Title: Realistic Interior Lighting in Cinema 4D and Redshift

Hi guys, Ross here, and welcome back to another video. So in today's video, we're going to be talking about lighting, but specifically interior lighting.
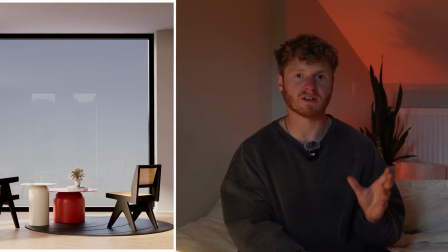So we're going to be going over the Redshift Sun and Sky Rig, dome lights,
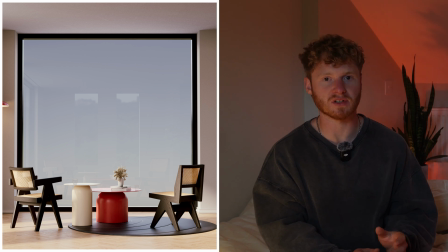HDRIs, and how we can use all of these in conjunction to create realistic interior lighting.
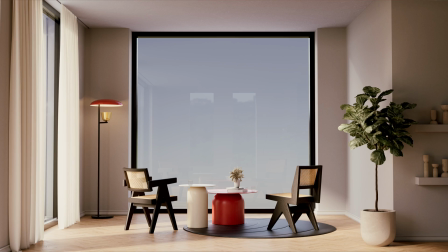This is actually taken from an old Patreon video where I created this interior scene from scratch, starting with modeling,
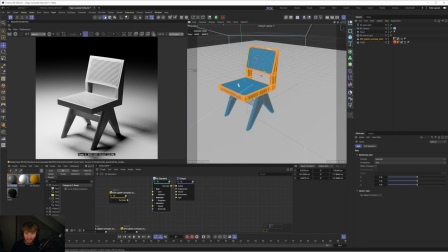doing lighting, texturing, and then ultimately rendering out this interior scene. But as I said, today we're going to be focusing on the lighting section because, in my opinion,
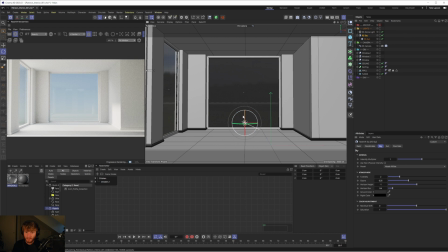lighting is probably one of the more important parts of 3D because you can use it to really elevate the look and feel and quality of your 3D renders. So I'm super excited to share this part of the process with you. It's going to be packed full of knowledge which you can take away and apply to your own work. I hope you enjoy the video and I will catch you on the flip side. Enjoy.
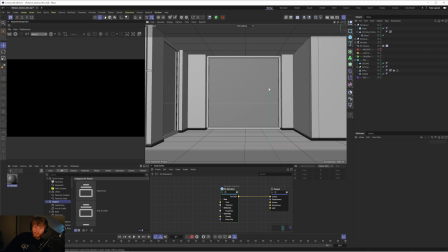So we got the basic composition set up. Let's get the lighting in. So we will just grab a Redshift sky and sun. And let me just kind of tidy this up. So this is objects, there we go. And then camera goes in there and lighting in there, cool.
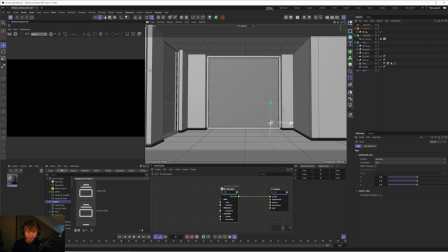And I like to bring my sky up just so I can actually see the line. And this line is basically telling us what direction the sun's pointing in. So it's shining down at that direction. So if I press play, we should get some light come through. For some reason we're not.
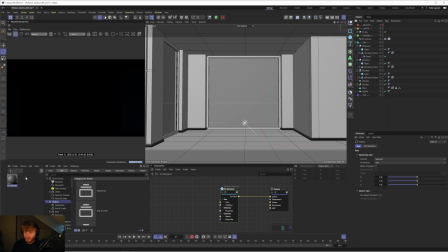Oh, okay, I know why. Because obviously our glass windows are a solid material. So let's quickly create a Redshift standard material. And this will just be our glass material just quickly, just for us to preview this. There we go. We'll call this a window pane. Drag that onto all of these glass objects here.
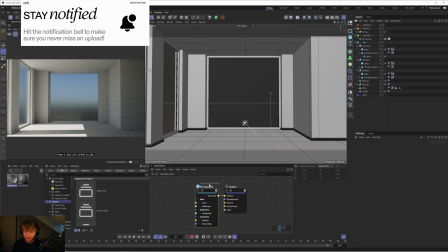There we go, cool. So that solves that problem. And also need to turn off the roughness.
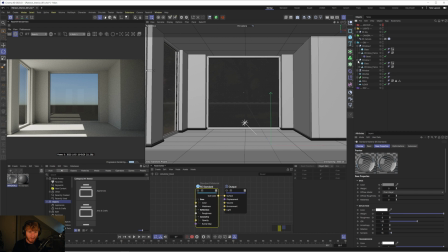Sweet, cool. So we got the basic setup. Let's play with this sun. So I like to try to find a nice angle, which I think is going to give us some interesting lighting. So maybe something like this, where we're kind of getting some of the light hit the wall.
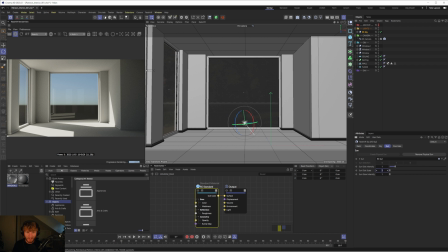And I'm going to turn up the scale of this to like something like 10, so it's a lot softer. Obviously, the larger you go with this sun, the softer your lighting is going to be. So let's try something like 10. That's fine for now. And I'm also going to add a HDR.
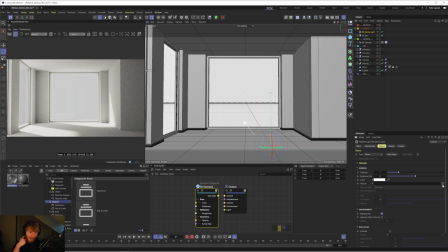So let's get a dome light in here and let's get a HDR.
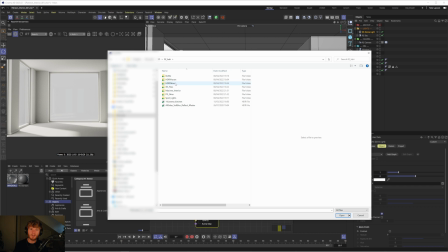Now, what I like to do with a HDR is I like to use it more as a fill. I don't like to use it as a way of giving us direct lighting like the sun.
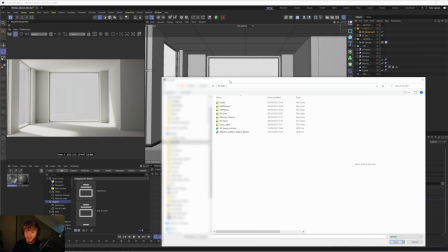But yeah, like I said, just a way to fill it. So you can see just with a white HDR, it's already helping to fill the room.
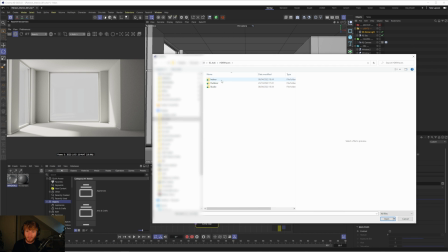So let's just grab one from HDRI Haven called Approaching Storm.
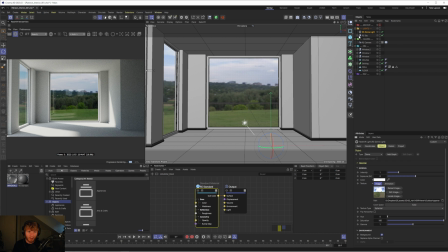This is just like a cloudy kind of HDR. And if I was to turn off the sun and sky, you'll see no matter how I rotate this HDR,
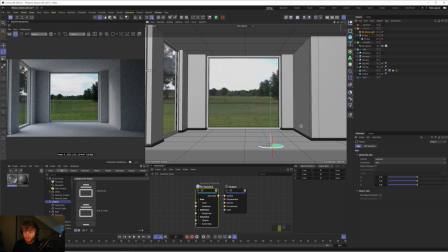it doesn't really give us direct lighting, but instead it's giving us kind of soft lighting, which is nice. So we can use this just as a fill for our scene. So you can see if I enable the sun and sky now, I disable HDR, it does make quite a bit of difference.
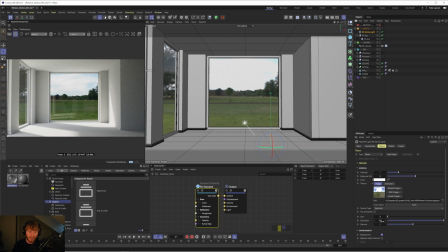Obviously, we're not too worried about the backplate right now. So we could probably actually disable that and just keep the sky backdrop.
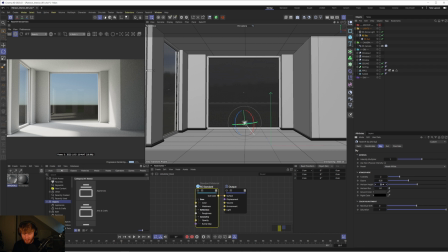And instead, we'll just drop down the horizon height to like minus 0.5. Okay, minus one. There we go. Cool. That's fine. And we'll blur it a little bit because I can see it on the left. There we go. Cool. So yeah, like I said, the dome light's just going to help to lift those shadows and also just brings a bit of like
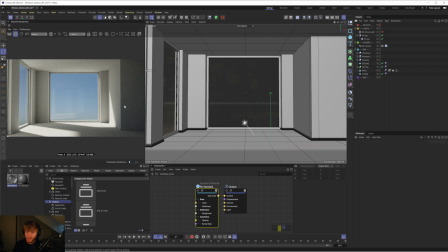coolness in there a little bit because it feels quite dark and quite warm almost in these like shadowed areas here.
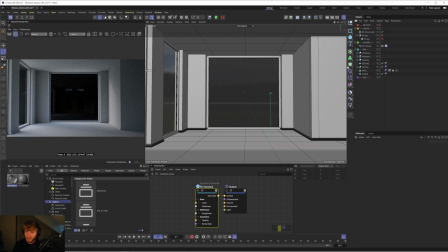So that HDR just helps to balance that out. And actually what I'm going to do is I'm going to disable the sun and the sky. And with these interiors,
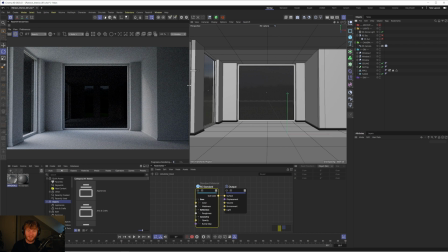I find that, to be honest, I don't like to badmouth Redshift, but it doesn't handle